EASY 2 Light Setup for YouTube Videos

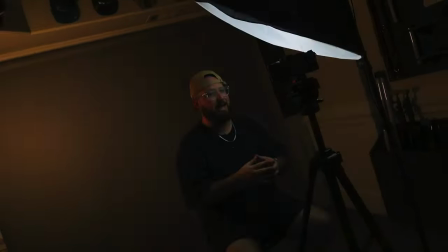(0:00)
This is what it looks like with just the room lights, but by simply adding in just two lights, we can completely change the look of the video.
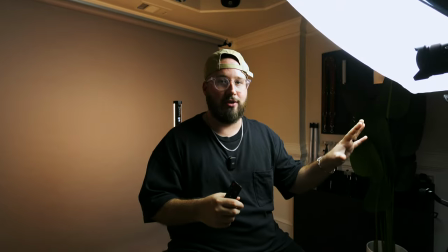(0:08)
Today, I'll be breaking down this affordable lighting setup so that you can try it for yours.
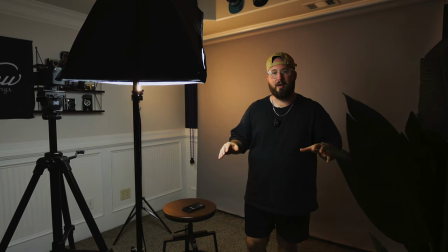(0:15)
All right, we're here in the setup and we've got both the lights on,
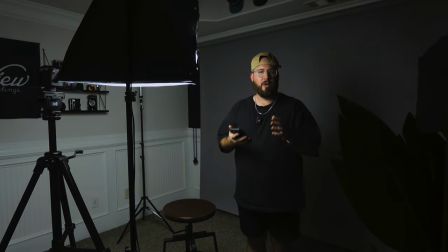(0:18)
but I'm going to go ahead and turn off the backlight so that we can really take a look at what just the key light is doing.
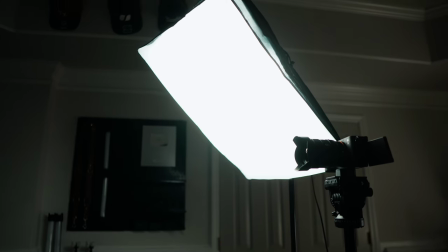(0:24)
When you're using a key light like this softbox, there's some different looks that you can get with it.
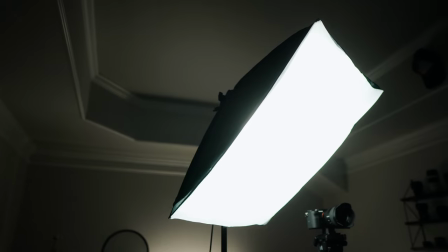(0:30)
What I like to do is start by placing it at about a 45 degree angle, slightly elevated and angled down. I feel like it gives the most flattering look, but let me show you guys some other looks you can get. If you simply move it to the side, you're going to get a little bit more of like a moodier kind of look where it's more split faced. And this can be a nice look as well, or you can move it more straight on. it's very flat it's not always as flattering and it's a little bit more of a corporate look
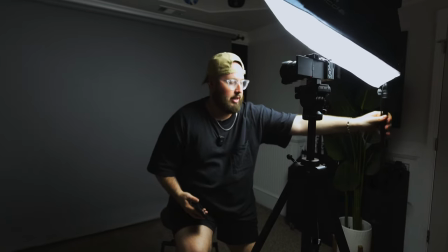(1:01)
personally I like to do that you know kind of 45 degree angle and the other thing is you'll really want to try to get the light as close as
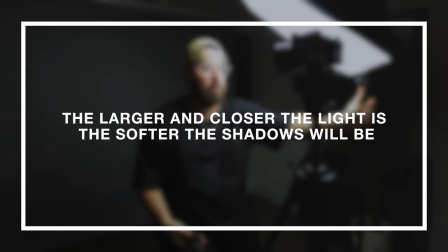(1:10)
you can to you because the larger the light is and the closer it is the softer the shadows will be and the other thing
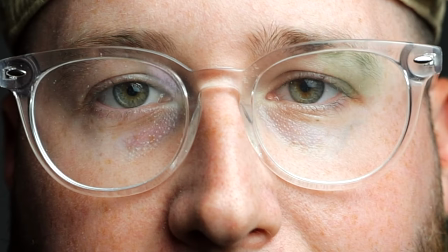(1:18)
to look for is is you want to try to get a little bit of a catch light in the eye because that will help you connect with your viewers now let's
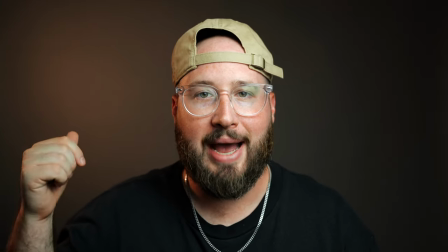(1:25)
talk about the backlight it's doing multiple things it's lighting up the background and creating an outline around me now you can actually
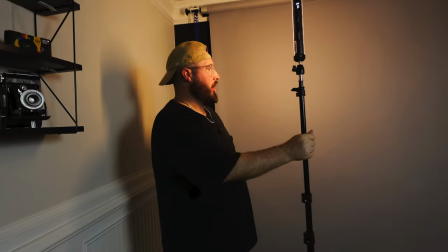(1:32)
change what this light is doing by simply just rotating if it's more on the background or if it's more on the subject if you
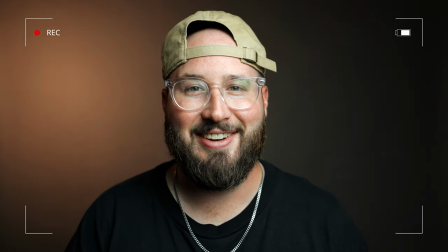(1:39)
want to have mainly just an outline or if you want to have mainly just a background light and if you want to go background light you can actually just
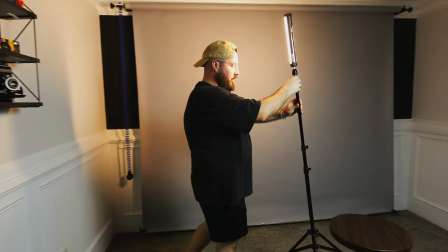(1:47)
change the position of this to be on different sides or even directly behind the subjects to create a nice kind of radial burst.
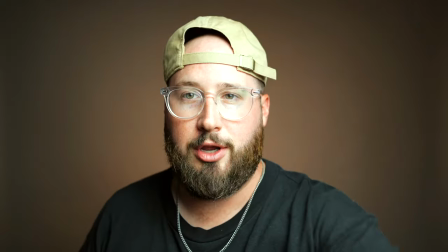(1:55)
One thing to mention with background lights is you don't want to run your key light too strong because you're going to have to adjust your exposure to compensate for the strong key light.
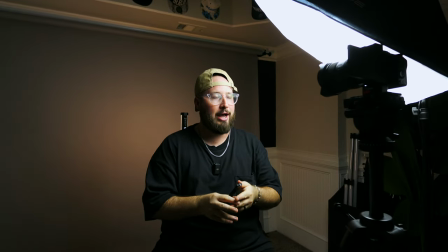(2:04)
It's just going to darken the background and wash it out and not be as strong. It's all a balancing game.
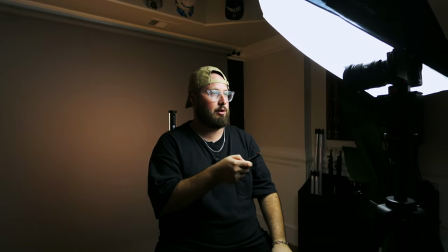(2:10)
Let me go ahead and adjust this back. I'll run the key light a little bit darker and it's a little more balanced.
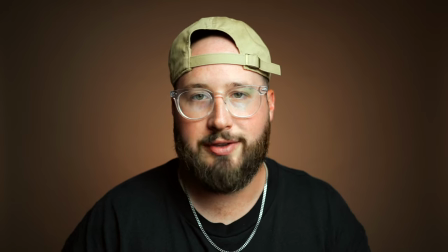(2:16)
I'm getting more out of the background lights. I use two light setups like this all the time for talking head videos, b-roll, even thumbnails.
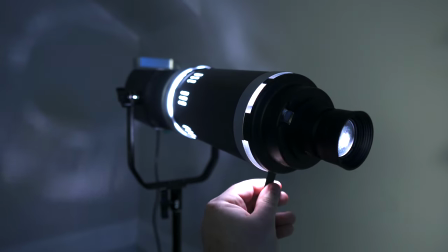(2:25)
But you can actually start to add in even more lights and create all types of setups. And lighting in general can already seem kind of overwhelming and complicated. That's why I created my course, Learn Video Lighting.
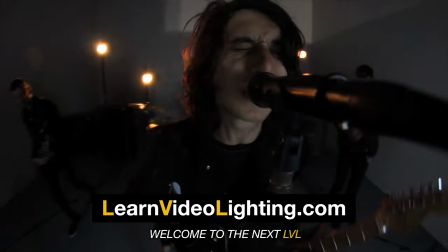(2:38)
It has everything I've learned about lighting over the course of my career all placed into a power-packed course.
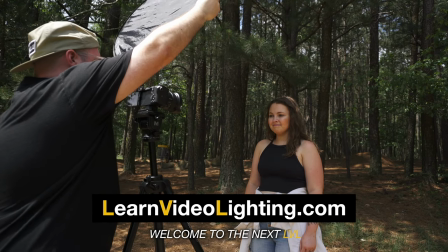(2:45)
It's advanced techniques taught for beginners. It will help you leverage light to your advantage so that you can create content that stands out.
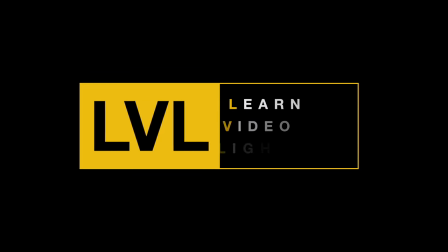(2:54)
You can check it out at learnvideolighting.com. So now let's talk about the gear.
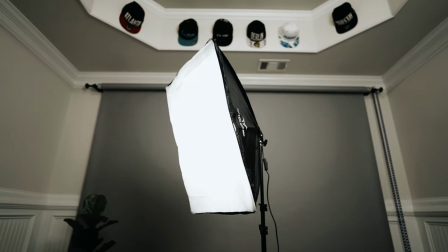(3:00)
For the key light, I'm using the MountDog Softbox Kit. This is one of my absolute favorite recommendations for newer creators because it's a lot of value for the money.
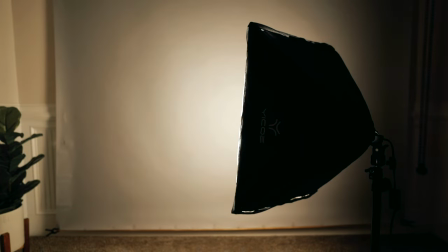(3:10)
It's dimmable, color temperature adjustable, remote control operated, and it comes with the light,
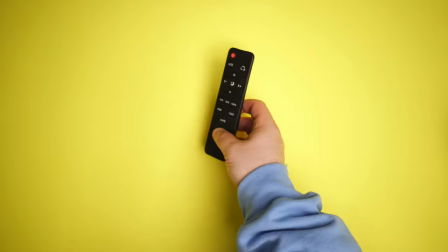(3:17)
a light stand, a softbox, the remote control, and a carrying case, all for around $50.
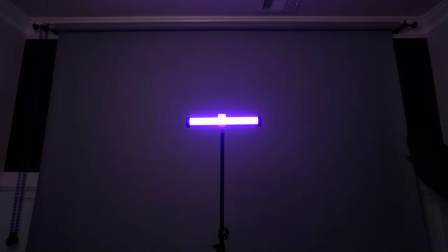(3:24)
Now let's talk about the backlight. This is the Godox TL30. I like it a lot because of the size, and it's still decently bright.
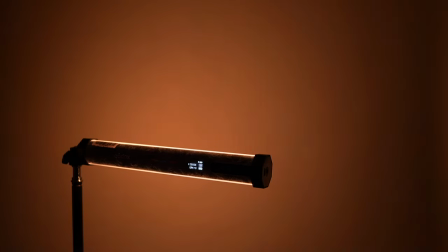(3:31)
It's also dimmable, color temperature adjustable, and it's RGB with some built-in effects.
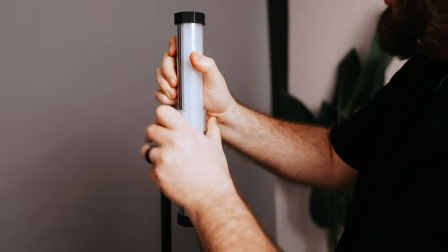(3:37)
There's also a ton of cool ways that you can mount this light.
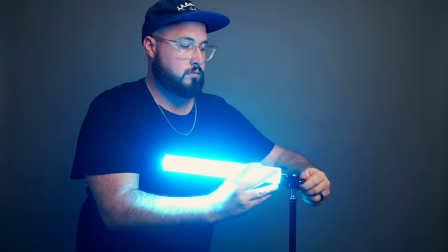(3:40)
It It has quarter-inch thread mounts, so you can put it on light stands or tripods, but it's also magnetic, so you can attach it to a lot of different things.
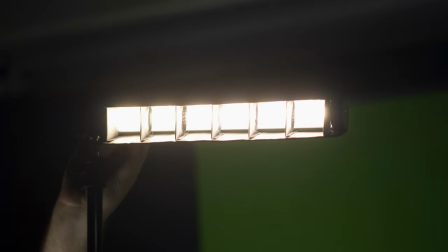(3:49)
It even comes with some accessories to help shape the light or take it under water. And it's app controllable.
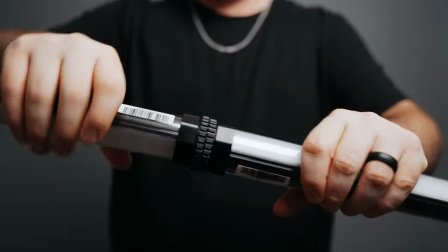(3:55)
If you have multiple of these lights, you can actually connect them together to make like a longer tube light.